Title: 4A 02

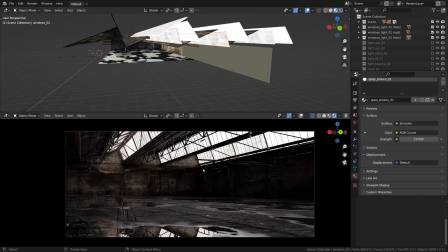This first part of the compound light source imitating the sun will be the core beam of harsh sunshine. We are still in the blend file from the resources, still in the rendered mode all the time, still using cycles, just as a quick reminder.
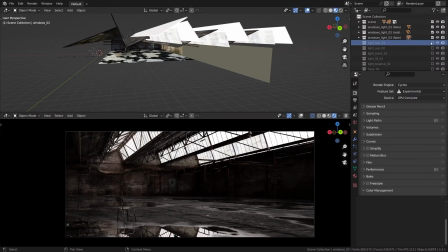So we have a bunch of layers related to the sun. Let's toggle the first one on.
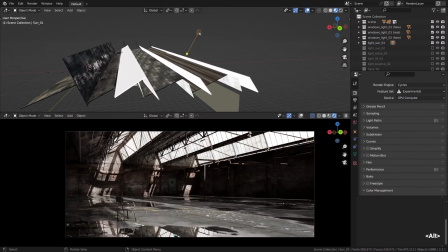The sun lamp is placed outside the level. Actually, it doesn't matter where it's placed as it shines from the point infinitely far away anyway, but I find it logical to keep it outside.
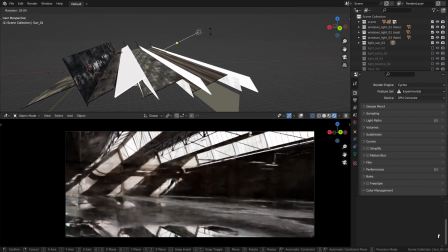As for the sun angle, my idea was to keep the setup upstage.
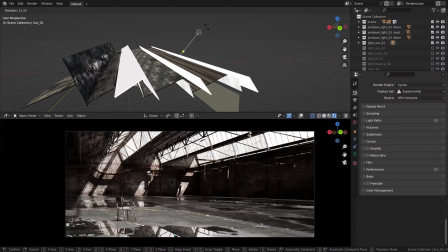In other words, to have all main lights on the background side of the scene, so all shadows fall in our direction, and to avoid that kind of frontal flattening.
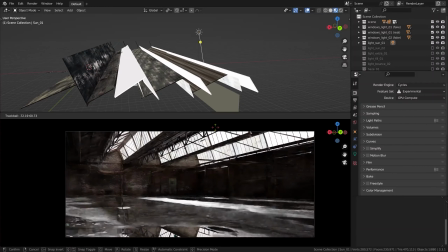A super cool technique with the harsher lamps like the sun is to draw the light shapes,
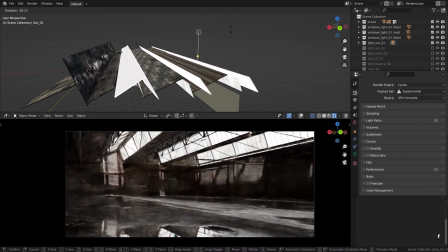or let's say geometric figures with it, treating it in a formal composition sense.
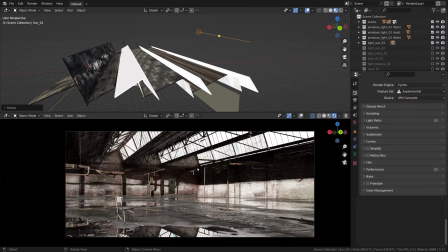It matters where the sun is pointed though, because the shapes will obviously change depending on the sun angle, and some shapes will be compositionally more appealing than others. I generally try to avoid placing the lamps frontally, as we lose some of the inherent light motivation,
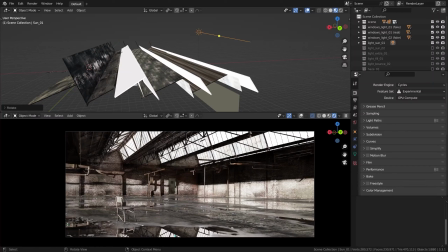disconnecting the sun angle from the visible light sources within the scene, aka our windows with the bright sky visible. In addition to that, the frontal setups are often much less three-dimensional than the side or
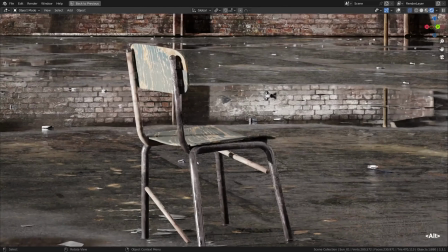backlit setups due to the fact that everything seems to have less depth when the light is on the camera side.
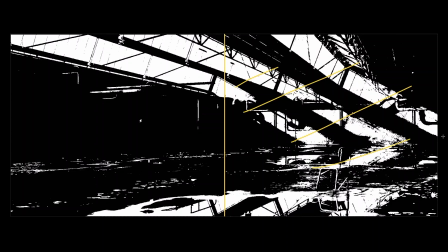We talked about that extensively in the first few chapters of this course. The narrow versus broad lighting, reversed key lighting and all that jazz. Okay, so I pointed the sun lamp eventually to shine through the windows, throwing the cool shadow patterns on the rear wall,
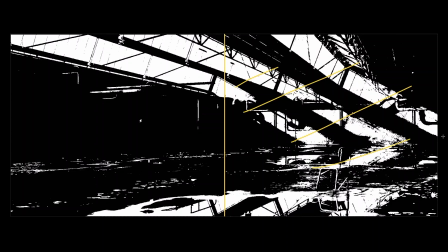and just creating these streaks of light which add to the value contrast, or the contrast of light versus dark. I find this angle really pleasing, but we can try something different if you wish,
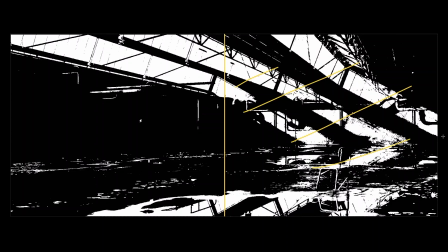for example tilting it in a more acute and dramatic way, which in my opinion might throw the composition out of balance, but still. What I usually do when I have doubts whether the lighting is good for visual composition of the shot or not,
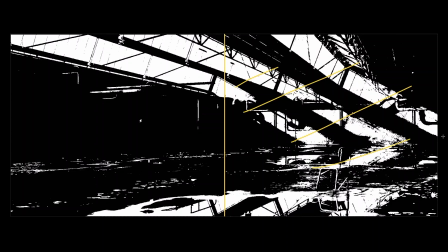is that I make a bunch of renders showcasing different variants, then I pull it all into the image editing software like GIMP, go black and white, and crank the contrast all the way up to focus on the first ridge shapes. It won't hurt to flip the canvas as well to get a fresh look.
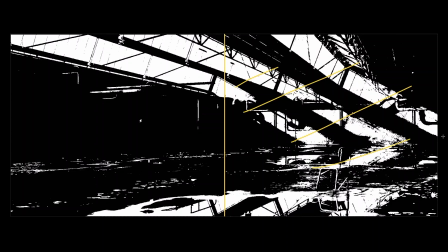Then, this more dynamic sun pattern looks fairly cool, I think. I like it, but it's slightly less balanced if you ask me. The sunlit side just overpowers the other side completely.
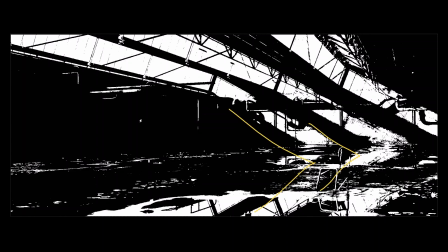Composition-wise, the shapes that the sun throws are pretty much the V shapes, or the arrow shapes pointing away, we may say. So while I like it, I think this one looks better though.
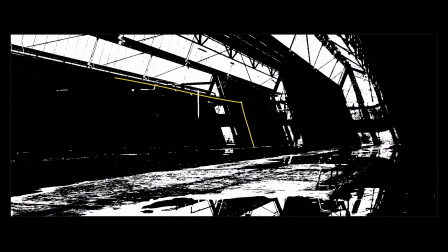Yeah, I think I just prefer this one, which has a nice balance formed of 3 arcs going around the scene, creating amazing light to dark rhythm, not mentioning the sweet secondary geometrical patterns on the wall. I really like that. I'll surely go with that one.
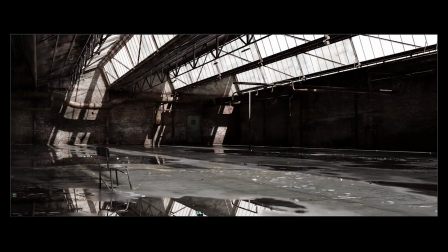So that is how we can analyze the relationship between the light sources and their contribution to the final image.
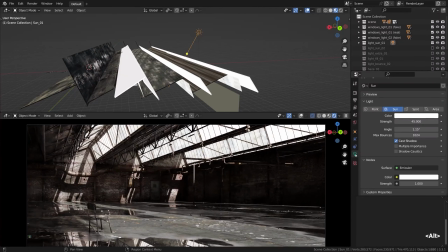I think I forgot to mention that the sun lamp is pretty powerful at 45 watts per meter. That is what we expect from such light source, so should be believable. And the angle which controls the blurriness of the shadows is set very low for razor-sharp look.
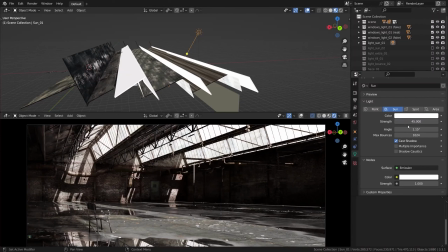Alright, what I'm gonna do next is go ahead and develop this sun idea into a more complete sun experience.